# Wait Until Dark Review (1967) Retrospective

It's from your wanting to see his ingenious plan get pulled off. Now, however, in Wait Until Dark, I think not maybe recognize this issue. And so therefore he gives Audrey Hepburn's character a disability. She's become recently blind.
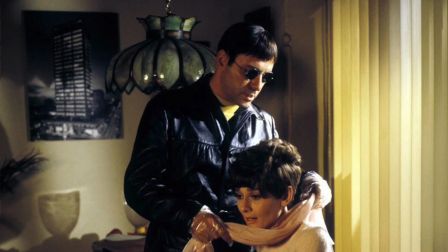8:37 She's working to try to survive and adapt to this new lifestyle. She's alone.
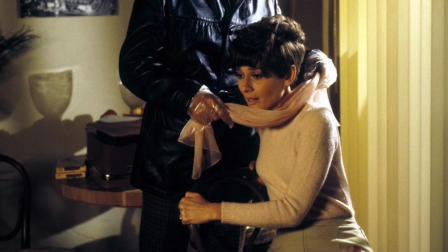8:42 She's vulnerable. And throughout this movie, she self-actualizes and she proves to herself that she can be the world's greatest blind woman.
Do I have to be the world's champion blind lady? Yes.
By surviving, by defeating Harry Rowe. And we really are on her side. There's really no perversity here to where you're like, I hope the villains pull off their plan.
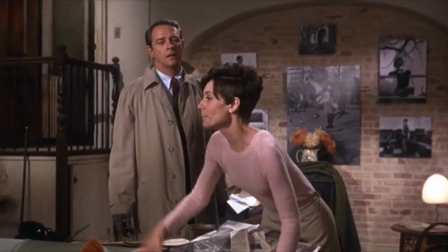9:04 You don't want them to.
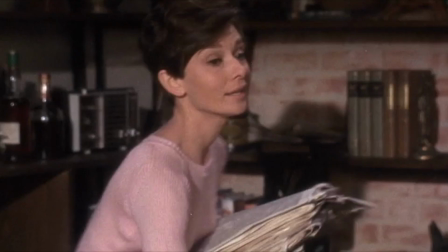9:06 But I would say the most engaging aspect of the production, and an element that stands out, especially on stage, are the sort of play-within-a-play scenarios that make up the framework of the story.
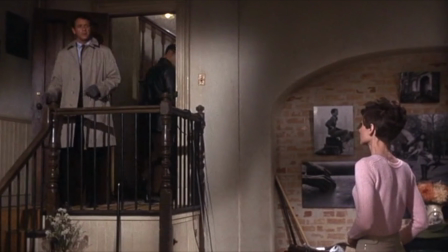9:15 This is an effective narrative device that Quentin Tarantino has used to great effect in much of his work,
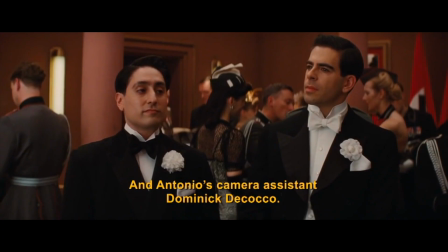9:20 as characters often play roles in an orchestrated scheme in order to usually get information from other characters.
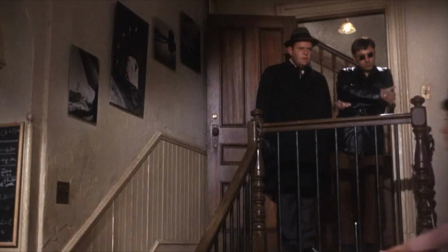9:26 And it works really well on multiple levels.
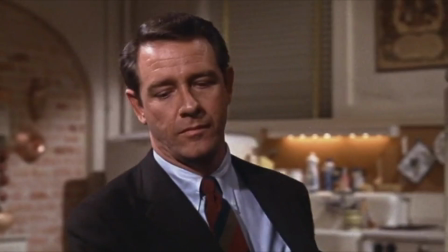9:29 Watching Hepburn slowly realize that something is amiss, watching the glances between the con men as they communicate only with their eyes and improvise on the fly.
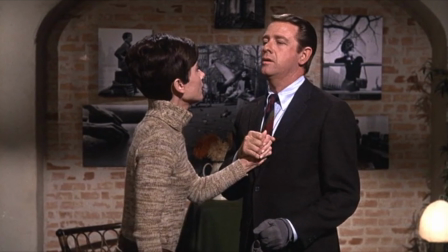9:38 It's all very enjoyable. It's expert blocking. There's a lot for the actors to do to keep things interesting in what would otherwise be scene after scene of exposition.
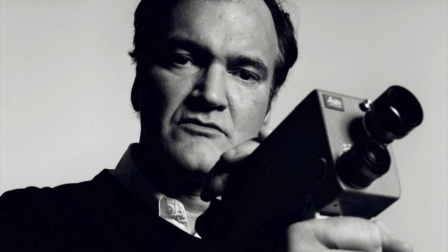9:47 And speaking briefly of Quentin Tarantino real quick,
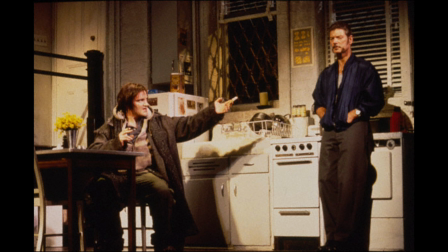9:49 let's talk about the famous director and at the height of his fame in the mid-90s actually playing Harry Roat opposite Marissa Tomei in a Broadway revival.
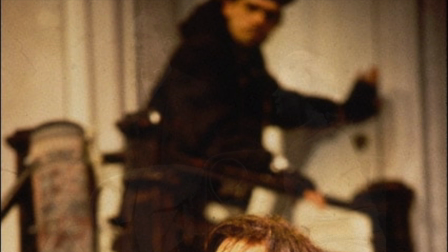9:57 The role is originally played by Lee Remick and Robert Duvall in the mid-1960s. And his production was met with something less than aplomb.
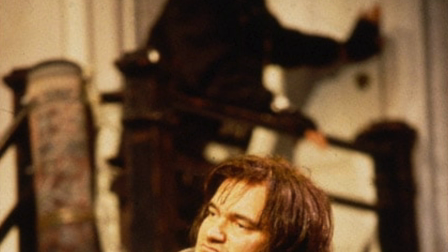10:04 In fact, Tarantino, who I actually think is an interesting actor, I think he's very effective in the first half of From Dusk Till Dawn, for instance,
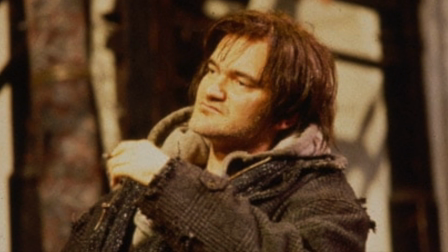10:11 never has spoken publicly about his Broadway debut. But we do know from interviews that he's given that Frederick Knott has been very influential in his writing.
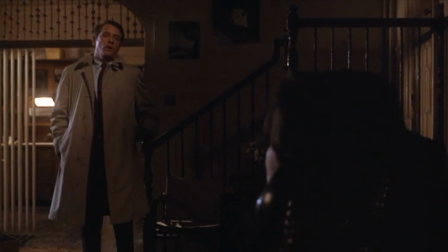10:18 The climax is kicked off very effectively with a really sudden and shocking demarcation point,
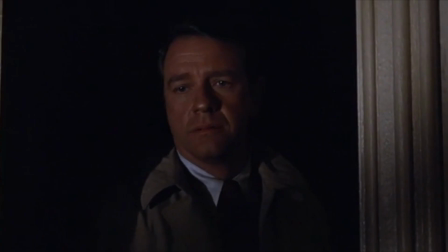10:24 as Richard Crenna, who I said before, was one of the only characters we can really lean on for a sense of stability,
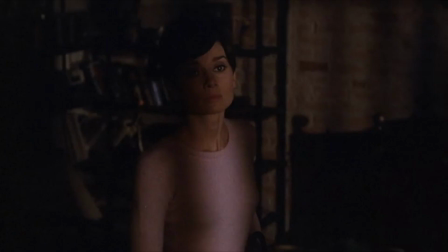10:30 as he is murdered viciously by rote.
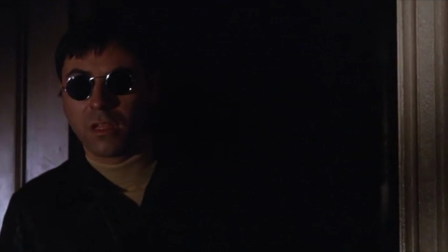10:32 It's a real shock, and I remember during the play, that was a moment in which everything sort of shifts, and the audience gets ready for something really different and really scary.
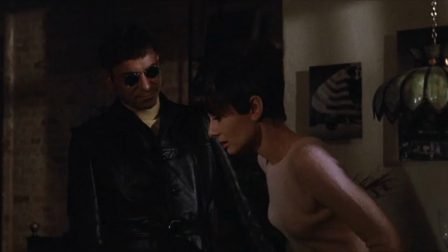10:41 Finally, the film ends with dueling performances of intensity and desperation between Hepburn and Arkin as they negotiate the high ground between the two.
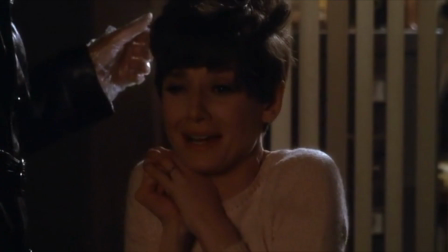10:49 It's very intense. It's the climax that most people remember and take with them out of the theater.
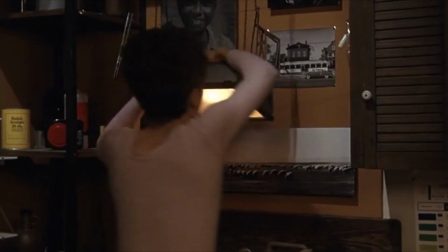10:54 And it's also a really jarring but effective departure from the more formalistic tete-a-tete between the characters in the first and second act. Yeah, the ending is incredibly brutal. I mean, and it was like that when we staged it too. And when I played Rote, I mean, I hate to say this, but he's such a dastardly conniving character. After a while of doing that over and over and over again, it actually does start to take a toll on you like physically and mentally and you start to be it really does exhaust you to be that evil all the time no i had fun it's great to choose scenery and be bad
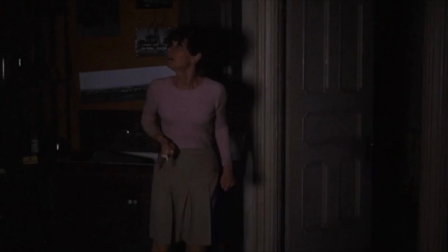11:25 and boy is that ending scene staged terrifically i mean it still is frightening um you know i know back in the day
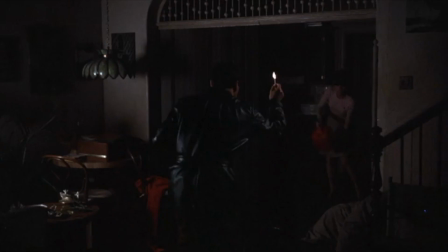11:32 people i think they said jack warner jumped up out of his chair i don't know if that would necessarily happen today nowadays most of the spectacle for a modern audience can
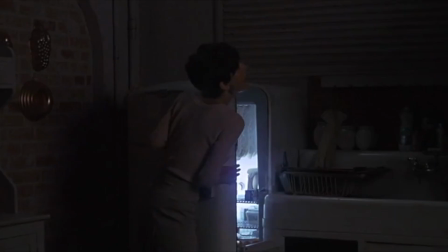11:39 be appreciated on the level of the performances and as well as a low-light photography by cinematographer charles lang And it's a sequence that
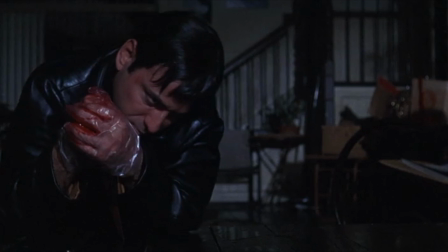11:46 effectively anticipates how popular low-light photography would become due to work by cinematographers like Gordon Willis in films like The Godfather and Clute.
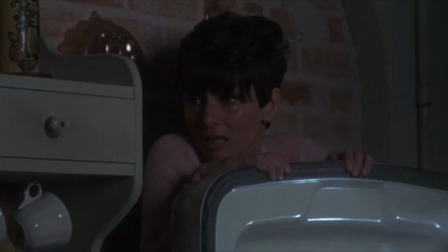11:54 It's a very effective and exciting climax. Arkin is seething here with anger.
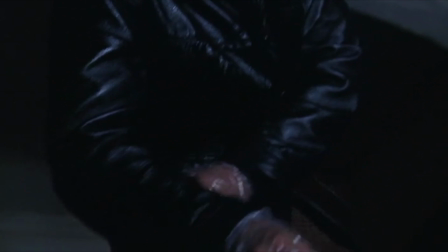11:59 He's gone off the chain. And Hepburn is really unleashed here. She lets it all go and she really pours her heart out.
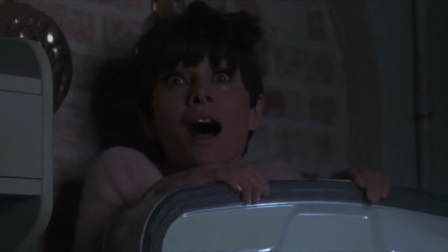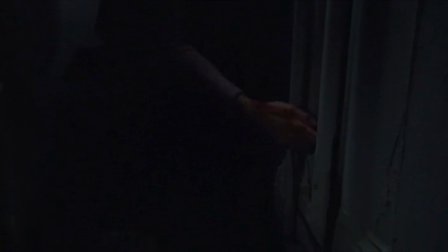12:14 What is it? What is it? Oh, God!
She does a great job carrying this movie on her back.
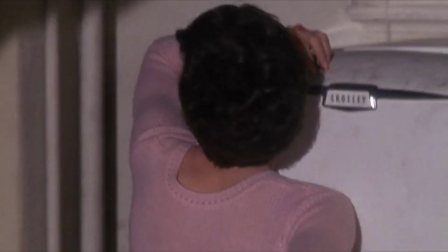12:25 She is strong-willed, and you believe that she could survive an encounter with Harry Roat just through her cunning and her tenacity alone.
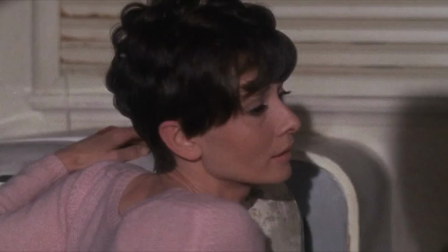12:33 I love it.